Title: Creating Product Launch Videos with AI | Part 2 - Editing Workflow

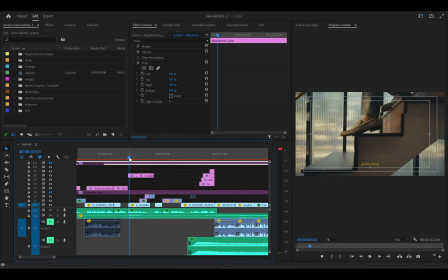[28:43]
So obviously I'm going to look for a matching composition, different shot entirely, but matching composition, because in the composition you can see the staircase, the man is with his shoe, you're not seeing the face, the glass wall is in the background, you're seeing the shoe clearly.
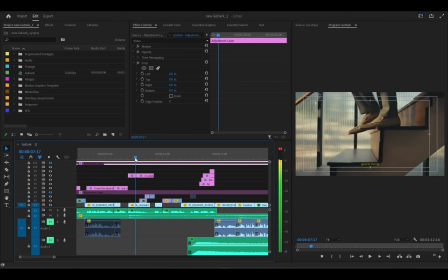[28:58]
So the next shot obviously will be a similar composition, same composition, different shot.
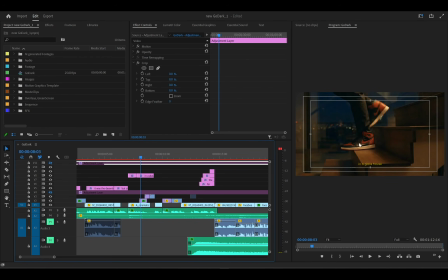[29:04]
Now you're not more seeing a loafer shoe, you're seeing a sneaker, you're seeing staircase, maybe wooden staircase. You're not more seeing is it stained glass, you're seeing a clear glass, but similar composition. So that is how a match cut effect is being achieved. You want to use this kind of shots to keep things interesting, right?
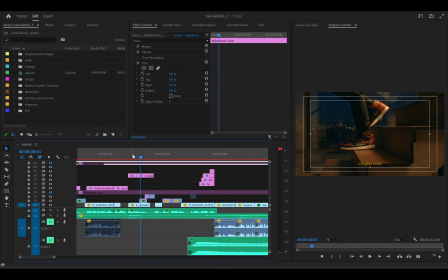[29:20]
You want to use this kind of shot. So look for, when you have a shot and you feel like it's it plays for too long, you want to use match cuts to fill up the spaces, make it much more interesting, right?
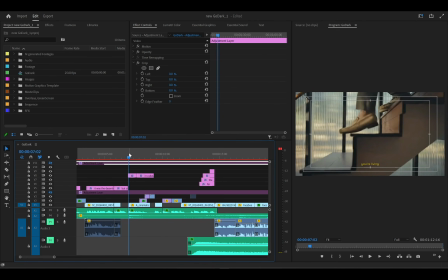[29:32]
So you use that match cut. I used it in this place, a man coming down from the staircase, You're living in a glass house. same thing here.
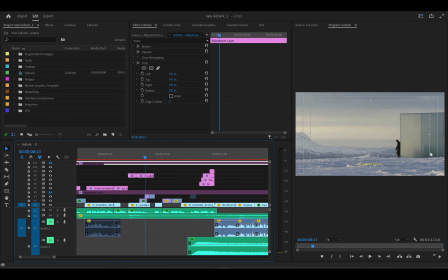[29:39]
Composition, a figure, a person moving from the left side, from the right side of the screen to the left out, with glass building in background or in the foreground. And I did that here too.
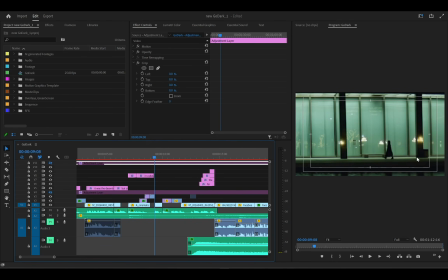[29:49]
Same thing, a figure moving from the right side of the screen to the left side of the screen, glass background and all of that.
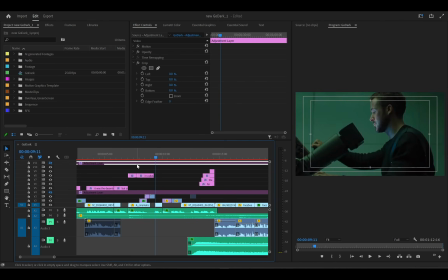[29:56]
So this cuts makes the entire sequence. So I've used 4 shots instead of using 1 shot in less than 3 seconds. I've used 4 shots to fill up that space. Literally, it's all saying the same thing. You're living in a glass house, so you're seeing people walking around glass buildings, around glass houses, and all of that.
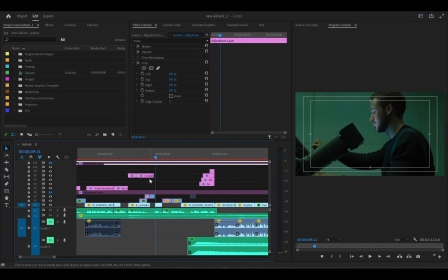[30:14]
So I use 4 shots instead of using just 1 shot. So these are the things you can use match cuts effects to achieve in stuff like this. It makes it much more interesting. You're keeping the eyes engaged, making it much more interesting. I don't want this video to be too long so that people can watch and rewatch again.
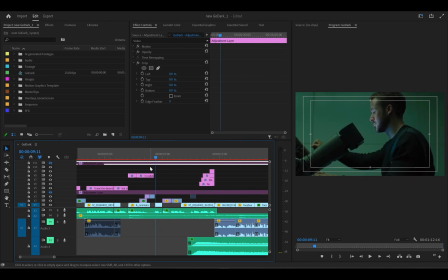[30:30]
So that is I used the match cut effects severally in this footages, but maybe when you watch the video, I'm going to put in the comment section. Maybe when you watch the video, you get to see all these things I've said. But take note of these things.
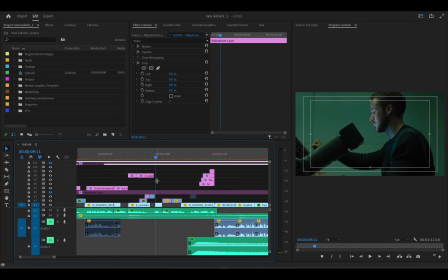[30:44]
So I filled up a space of 4 seconds with 4 clips instead of using just 1 clip, saying the same thing, right? So you want to keep the clips you use in the footage or in the sequence short as possible. I've said that before. Now, still talking about intentionality in shots, right? This is a movie reference, right?
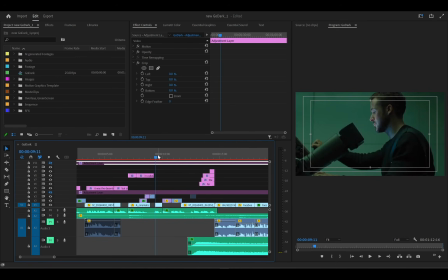[31:02]
I could have easily used AI to generate a footage that signifies history, because I think I was talking about your history. The script said your history at this spot, right? Your history, right? And I could have used maybe an history book opening or something,
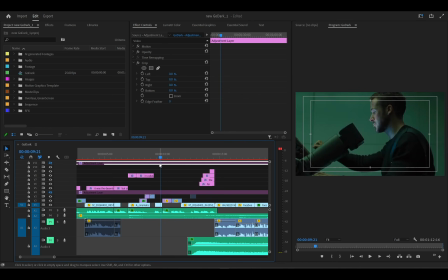[31:22]
generic or something obvious to use in this particular scene. But why not make things more interesting? Now, this is a movie clip. For reference, in the movie, this guy was searching through old archives looking for something.
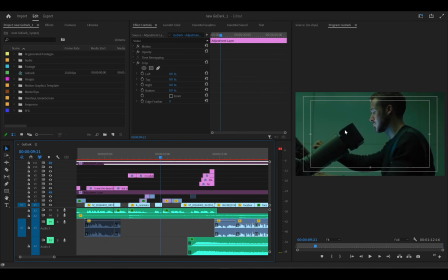[31:37]
An archive, obviously, history. He was searching history for something, right? So for my audience, the most likely can relate. 80% can obviously relate to this particular scene in the movie, which is Blade Runner 2049, I think, right?
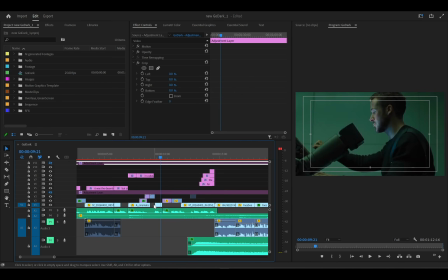[31:52]
He was searching through history for something, right? And at this point in my script, I was talking about history. So the moment you see it, your brain interprets it already. Yes, history. So it also buttresses the points in the script that, oh yeah, history, right?
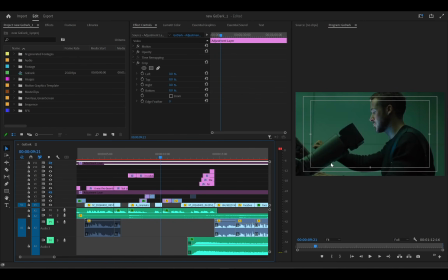[32:05]
So your history, and then you see Ryan Gosling going through history, because your brain can automatically relate that, yes, in the movie you can get the reference. Basically, it's a reference, right? So your brain automatically gets the reference, which makes it much more interesting. Seeing a familiar reference that you can obviously relate to.
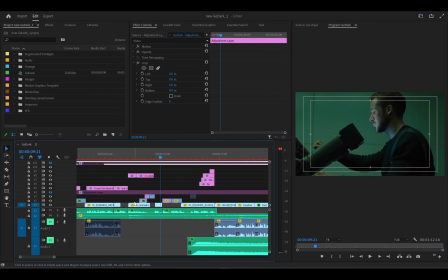[32:22]
So these things use a lot of, you cannot overuse it, but try to also use movie clips. Don't just use AI footages all through. Bring up stuff that people can relate to, movie references, meme reference people that can relate to. So because you're also making the video much more relatable to why you're passing a message, right?
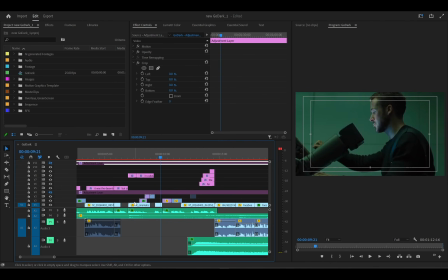[32:40]
So that was the point of this shot here, using a movie reference that everyone, at least 80% of my audience, can relate to, basically. So not just everything has to be AI generated. Make it more interesting.